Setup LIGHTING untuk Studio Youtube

ok aku dah set up framing lebih kurang tapi yang tak cukupnya adalah lighting
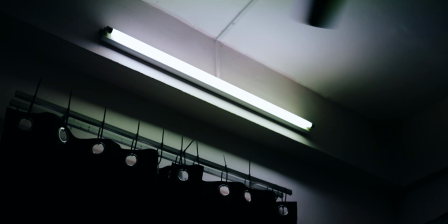sekarang ni aku pakai lighting ni je lighting daripada lampu biasa lampu bilik
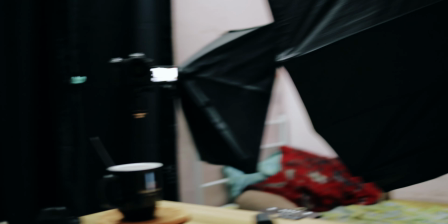normally ni aku punya key light so aku akan camera kat sini ok
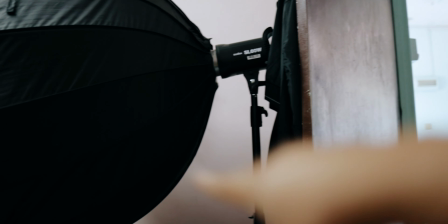aku akan set up key light aku lebih kurang dekat area sini so dia akan
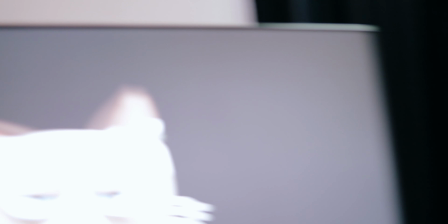bounce daripada tepi je and then dekat tepi ni aku ada lampu ok
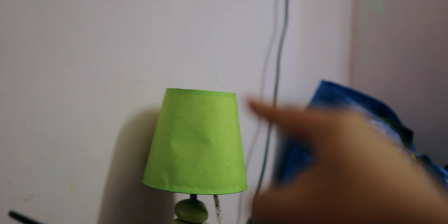aku ada lampu lampu meja lepas tu dekat belakang ni ada
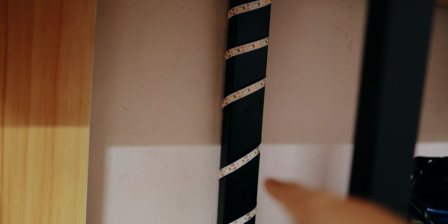lampu macam LED strip lah aku ada beli tu untuk background
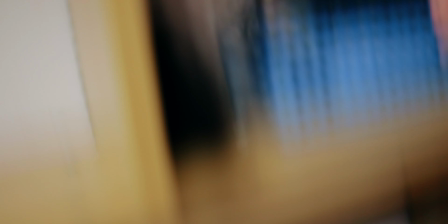tu dia akan naik sikit lah and then lastly aku ada lampu satu lagi
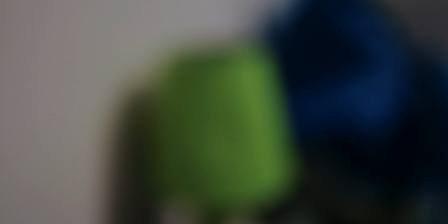actually aku tak harapkan sangat lampu meja ni sebab dia tak
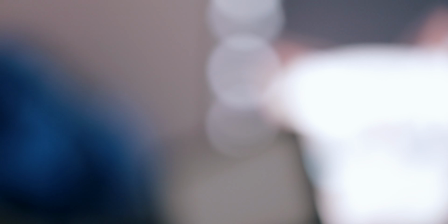cukup kuat aku lebih depend pada lampu yang ni lah Nanti aku bagi
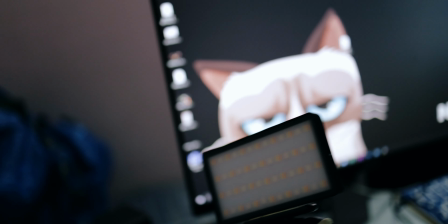Aku bagi link semua So korang boleh usah tengok lah Kalau korang nak beli ke apa kan So ini yang ni lagi kuat sikit lah
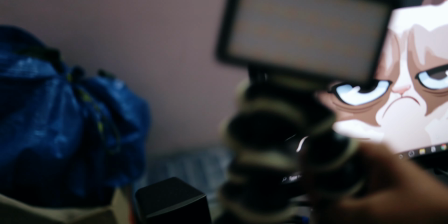Untuk Kita panggil rim light lah Untuk kita Tambahkan separation
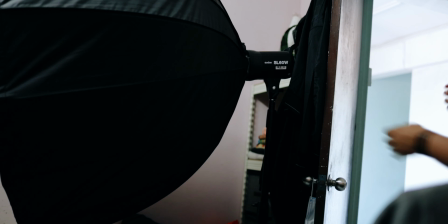Subject Dengan background Seperti yang ni So aku akan Tutup lampu yang ni
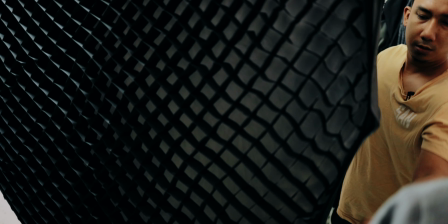And then aku akan buka Satu-satu lampu So korang boleh check lah Okay aku akan
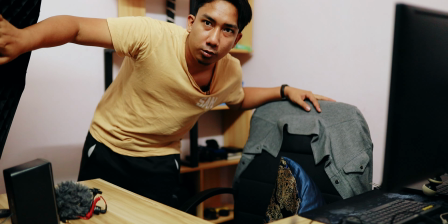tutup lampu And then aku akan buka lampu-lampu ni je So korang boleh tengok dia
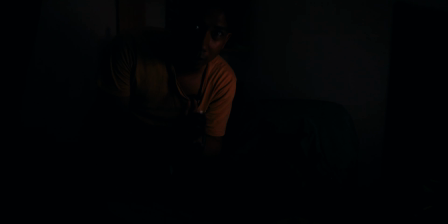punya different lah Okay ni aku dah tutup lampu memang complete di gelap Tingkat pun dah tutup So sekarang ni ada blackness daripada monitor aku sahaja Kalau ikutkan logic memang tak cukup lah So aku akan buka main light Then aku akan buka kita punya untuk key light Then dekat background tu Ataupun kita panggil
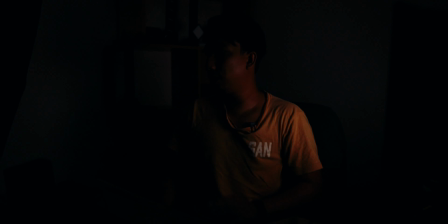ambient tu aku Okay aku buka dulu
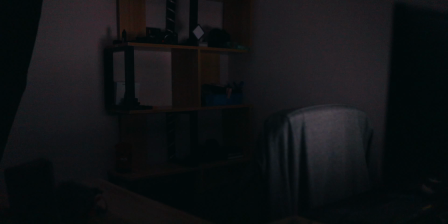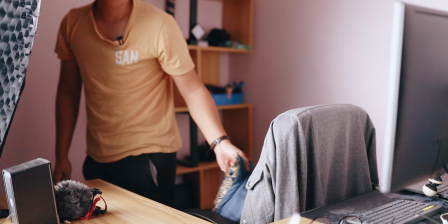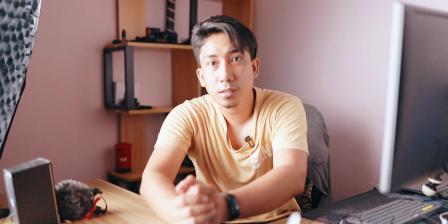Ok
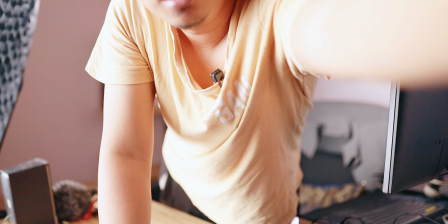Macam terang sangat lah Dia punya ISO tu Sebab kejap Adjust sikit Kita
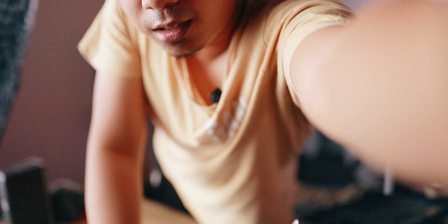balik-lik
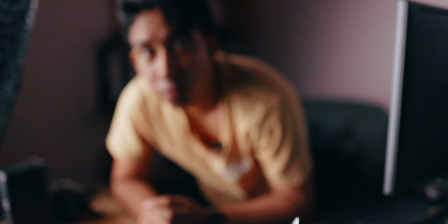Teruskan ISO 200
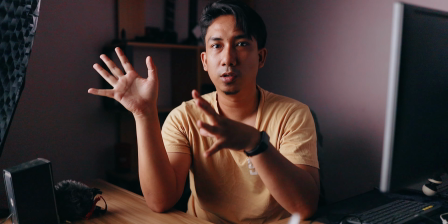Ok So ni adalah satu lampu je So aku punya main light So aku tunjuk sikit lah
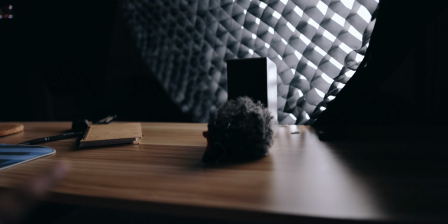So lampu ni bump up besar Besar gila So dia dah masuk dekat meja aku dah So kat sana aku punya Kamera
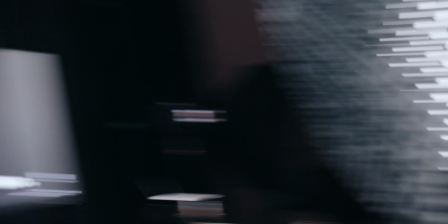Dan dekat sini aku punya light So aku akan on lampu
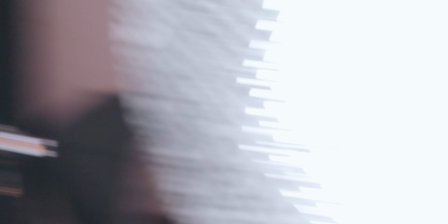Background dulu Lampu background dulu And then baru kita on kita punya Rim light so tengok dia punya effect dia
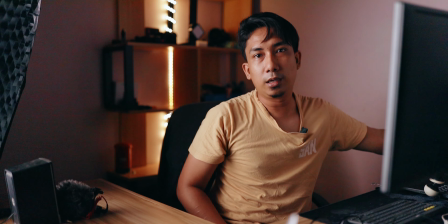So aku akan on Lampu belakang Okay So dia akan tambah sikit Dia punya mood lah tapi dekat
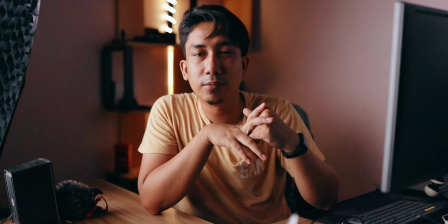sini ni still gelap sangat lagi tu aku akan tambah rim
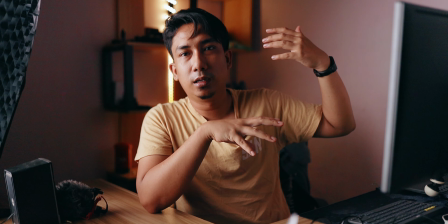light tu dia akan serangkan sikit lah belah sini kalau tak
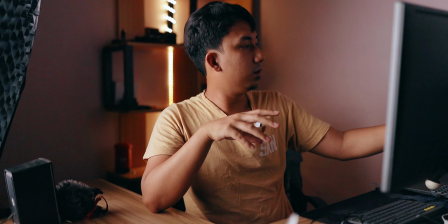dramatik sangat bagi aku so aku
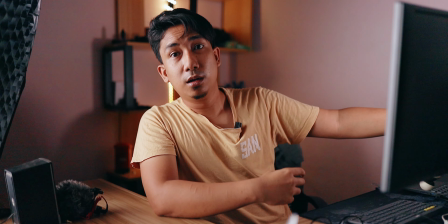on dulu dia punya ni and then yep
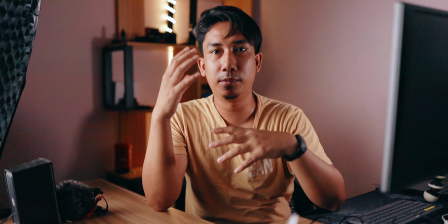so lebih kurang lah Tak adalah nampak macam completely gelap So let's say aku
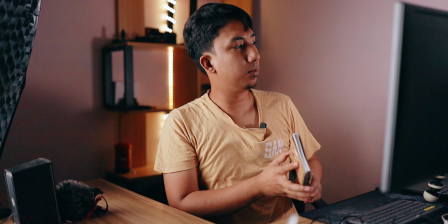Aku off Tutup pakai buku ni lah senang Okay ni let's say aku Aku off Then aku on So nampak dia punya Dia punya beza sikit lah Bagi aku Actually lampu-lampu ni pun Boleh tukar-tukar colour Tapi bagi aku at least yang ni kena Ikutkan daylight Maksudnya, aku pakai 5500 So, sama dengan dekat dalam kamera So, kalau yang tengok Korang tengok ni Okay, ni SOC Tak ada edit And then, selepas aku edit So, jadi macam ni lah Dia punya color, dia punya warm tu aku kurangkan sikit Saturation, biasa aku akan kurangkan sikit And then, sharpness pun biasa aku kurangkan sikit Sebab pakai Sigma dengan EOS R ni Sharpness dia live macam sikit lah Terang sangat lah bagi aku Dia terlampau walaupun shoot dengan Quake D 1080 bukan 4K tapi dia punya capnet tu terang lah setakat tu sahaja bagi aku untuk setup lighting ni aku akan bagi link dekat bawah ataupun korang boleh drop komen tanya kalau korang berminat nak beli setup lampu yang ni cuma yang ni agak overkill lah bagi aku sebab ni pun member aku punya aku biasa pakai yang tadi yang prefer tu yang kecil je korang boleh tengok refer dekat video aku yang awal-awal memang pakai lighting tu, ok je lah cumanya dia tak diffuse macam yang ni lah, yang ni kalau apa dekat sikit pun dia punya schedule dia still still cantik lah, still tak ada height lah dia punya contrast dia still smooth dekat skin tone apa semua ok, aku just buat testing sikit lagi untuk korang so lighting tak ada background tak ada background,
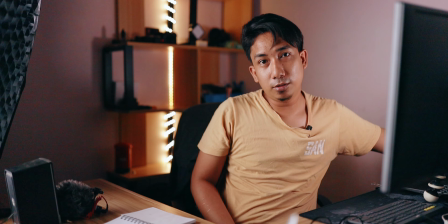lampu background
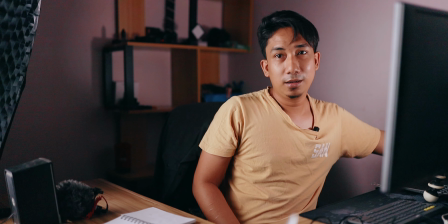so dia agak moody kalau kita tambah background dia akan jadi
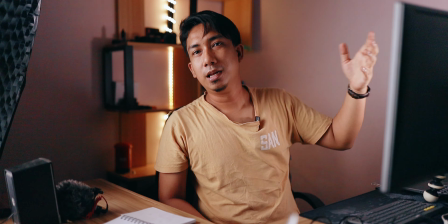tak hidup dia akan hidup balik lah let's say kalau tak pakai key light ni korang tengok macam ni
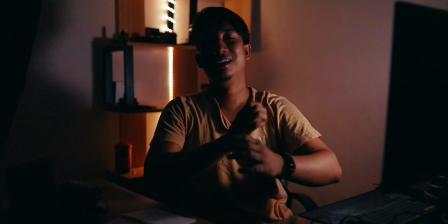ini kalau tak pakai key light tak pakai kita punya main light ini je lah yang kita dapat boleh pakai yang ni cumanya dia
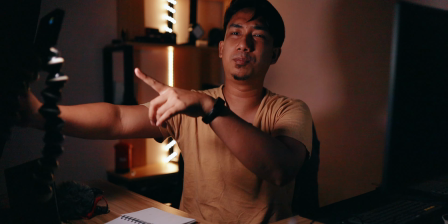tak adalah soft soft macam kita punya main saucer yang ni pun aku dim sikit aku pakai aku pakai
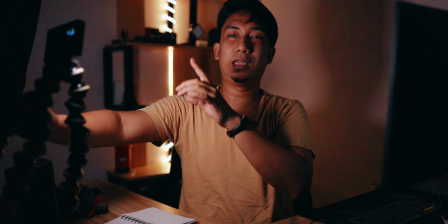aku pakai 10% je so later kalau aku crank sampai 100%
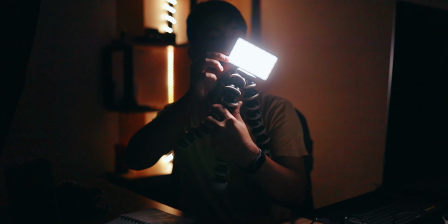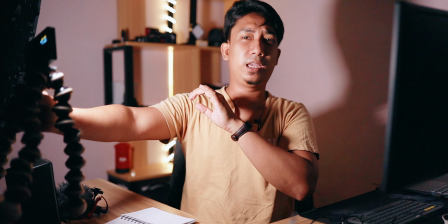agak terang lah ni pun ni pun baru 50% 50% pun dah terangkau lah tapi dia tak soft
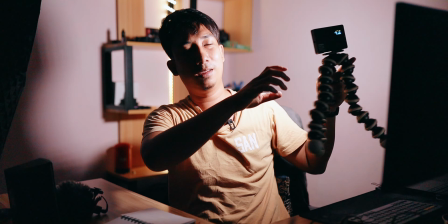macam lighting kita punya main light tadi so setakat itu sahaja
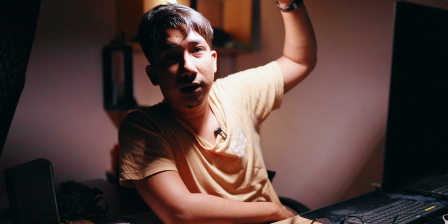Harap korang boleh faham
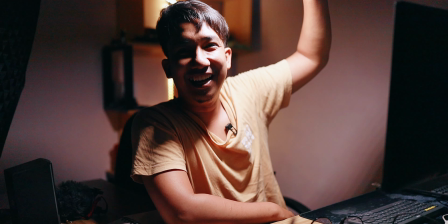Apa-apa boleh drop komen Agak dramatik sikit Assalamualaikum Terima kasih kerana jumpa lagi Peace out